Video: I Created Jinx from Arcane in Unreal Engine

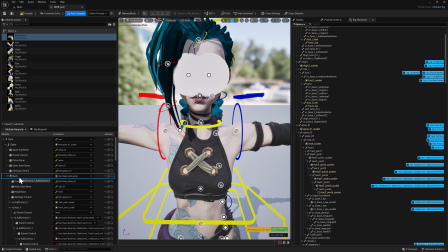2022s
Now it's as simple as change the control shape and place it correctly before we compile it again.
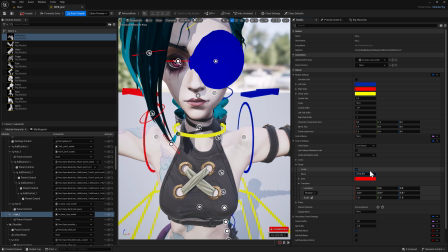2028s
Now I have both eye controls inside the sequencer, so we can rotate the eyes accordingly.
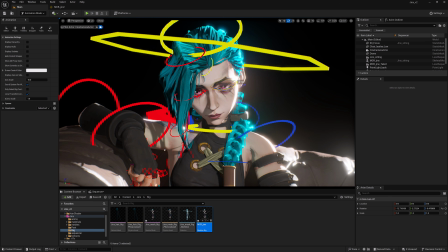2036s
I'm already thinking about how I want to pose Jinx. To be honest, I didn't know how I wanted to pose.
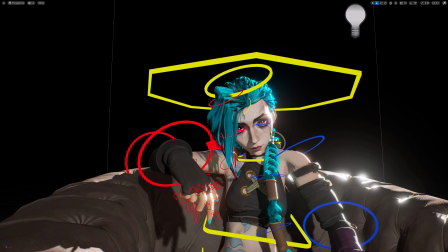2043s
I just knew that I want her to be relaxed somewhat. So I will spend some time just playing with my controls and posing her.
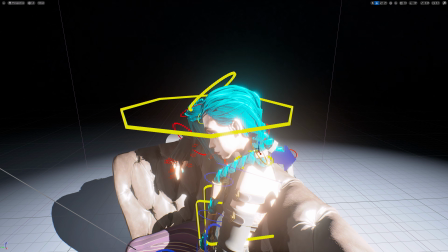2050s
I noticed while posing her, some shadows were not working right.
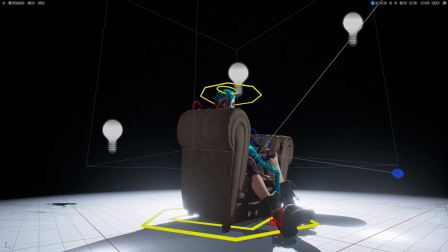2054s
But by turning off contact shadow length in world space for some lights, it did fix the problem.
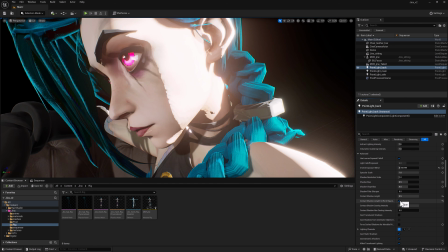2061s
So it's so fascinating how Unreal Engine has all these small issues that are very difficult to figure it out.
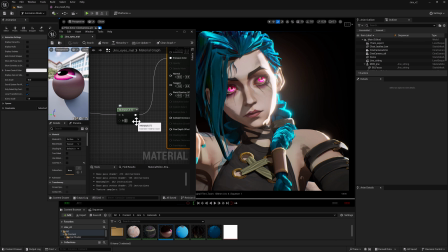2069s
Alright, time to have the final camera configured.
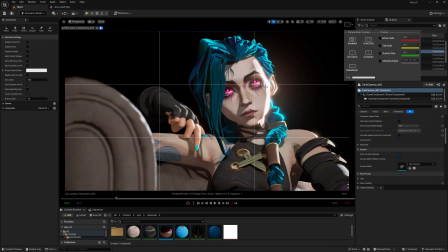2072s
I feel like with the new chair element the composition was looking better, so I enabled my rules inside the viewer and start playing with the composition and lighting.
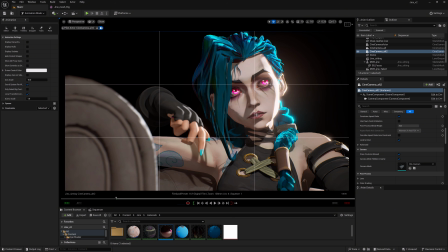2081s
This way it will be easier to create the final shot.
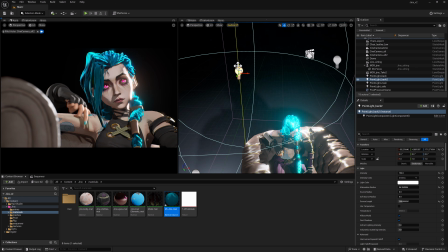2085s
Just remember, you are working for the camera, so pin the camera and place everything according to it.
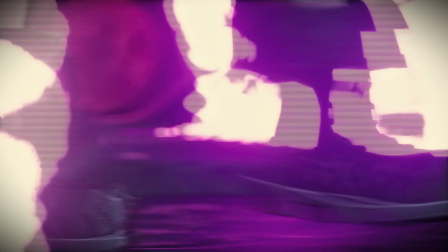2094s
Okay, so for the final section, I'm going to breaking down this shot.
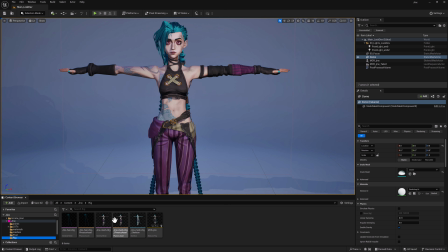2099s
But before jumping into the animation, the first thing that I need to do is enable simulations on the braids.
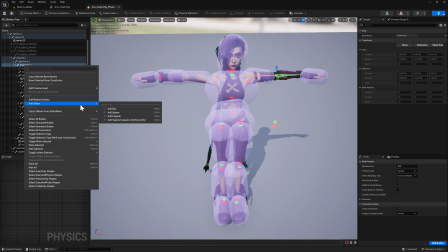2105s
So we're going to do so. If you load your physical asset, you will notice that it has by default several capsule plays.
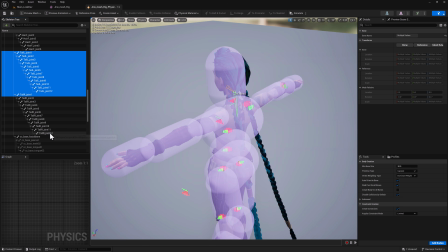2111s
In my case there were some missing, so I add a capsule shape for each joint that I felt was necessary.
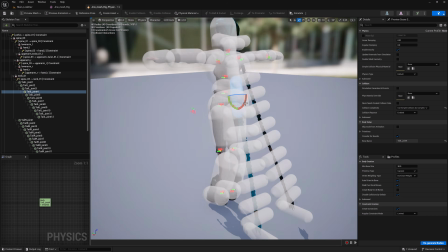2117s
After that, I will be orienting and also reshaping each capsule to make sure that wraps the mesh better.
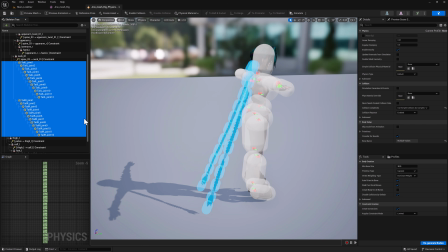2122s
The most important thing here is that they don't intersect by default with a collider, otherwise you can have very strange results.
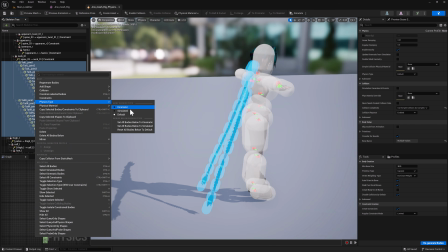2129s
Now if you right click on them and enable simulations, you're going to notice that they're going to behave initially as a ragdoll.
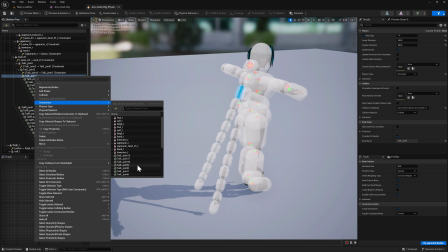2137s
To avoid that, we need to enable constraints in each joint. So select the joint and enable constraint.
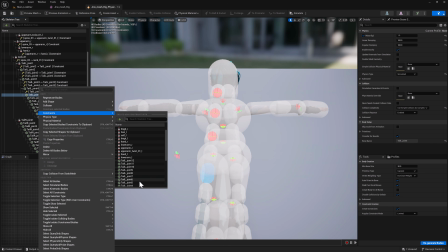2143s
From there, you will get a pop-up menu, so I need to select the previous joint from the chain.
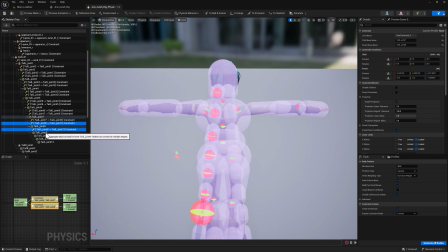2149s
You need to repeat the same operation for every single joint and create each constraint independently.
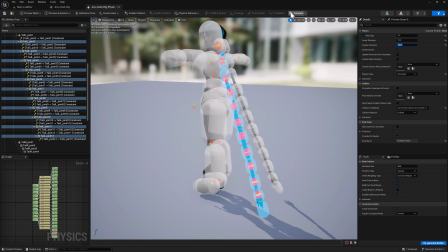2154s
If I hit simulation, we're going to see that it already behaves better. But it doesn't finish there.
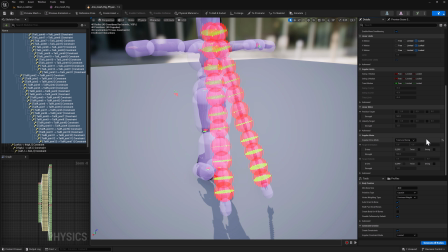2160s
Now we need to set up the constraint properties. For the constraint properties, we're going to set our angular drive mode to twist and swing, and turn and swing.
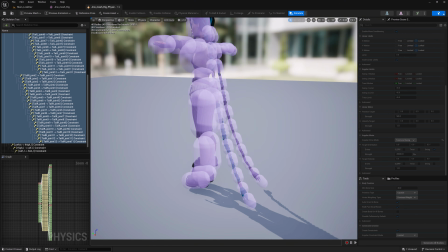2168s
On the strength value, we're going to set up a high one. Now when we simulate, we have a better behavior.
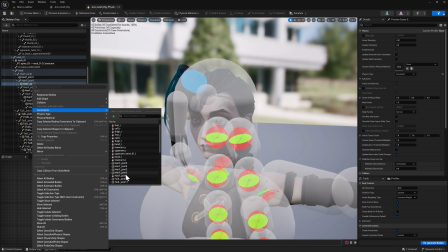2174s
It won't be perfect, but at least it worked enough for a shot. For the frontal hair, I'm going to repeat exactly the same operations.
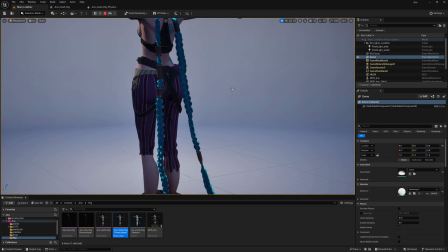2181s
Now all the hair is simulated, and for the purpose possible, we'll handle it correctly. It's time to select our animation.
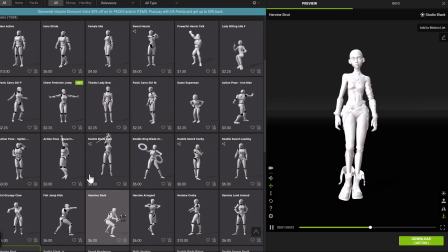2189s
I'm going to export the hero strat from Actor Core into Unreal Engine, but I had a problem.
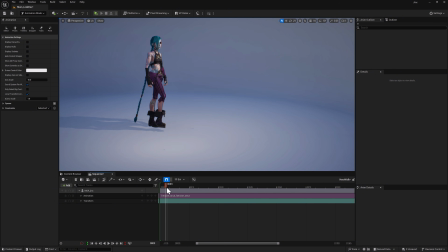2194s
When I loaded into Unreal Engine, the character was not in place but moving forward.
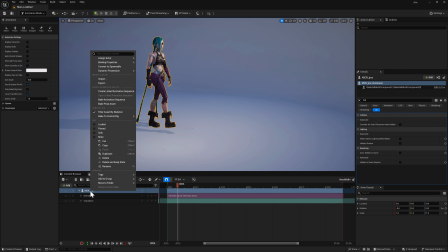2199s
In order to fix that, I need to bake the animation so I can access the different frames.
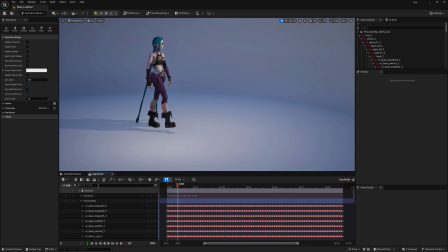2208s
I just need to search for the root joint and select all the frames that belong to the Y location. If I hit delete, then automatically my character will stay in place.
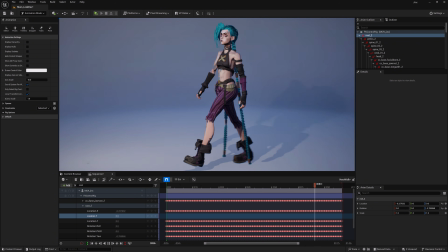2217s
By staying stationary, the simulations will work better, and I will be able to make the cameras and the light easier, since I will need to animate them.
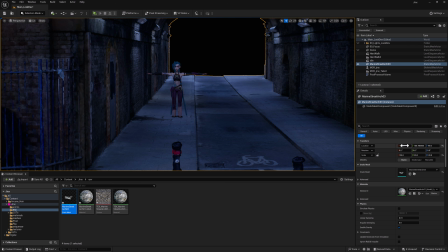2225s
For the environment, I'm going to be using this free asset that I found in Fab. Once I load it, I just need to place the character in.
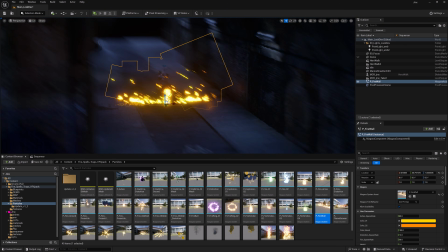2232s
I decided to purchase fire assets from Fab 2 so they could enhance Jinx's presence on the shot.
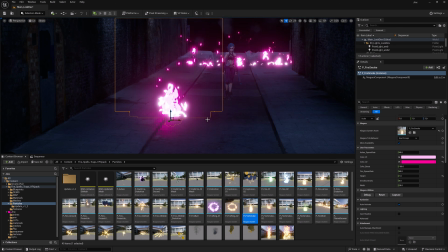2237s
I think the fire was doing a great job and was pretty easy to set up.
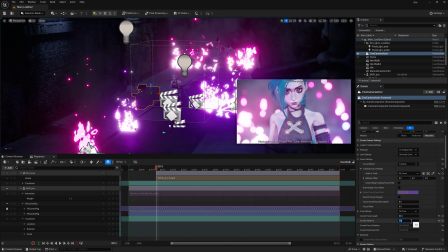2240s
From there, it's time to play with the camera exposition, and I already thinking on how I want to compose these shots.
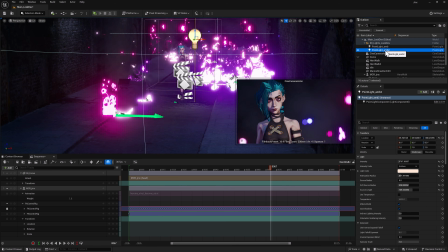2247s
I noticed that the fire was not emitting enough light, so I needed to create separate color light sources to be able to lead Jinx better.
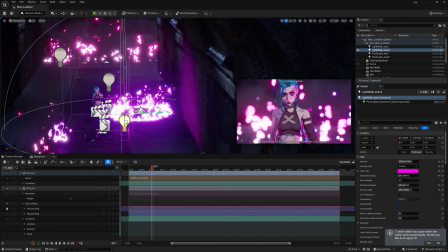2260s
Light on a scene is very crucial because it's going to already give a mood to the whole scene.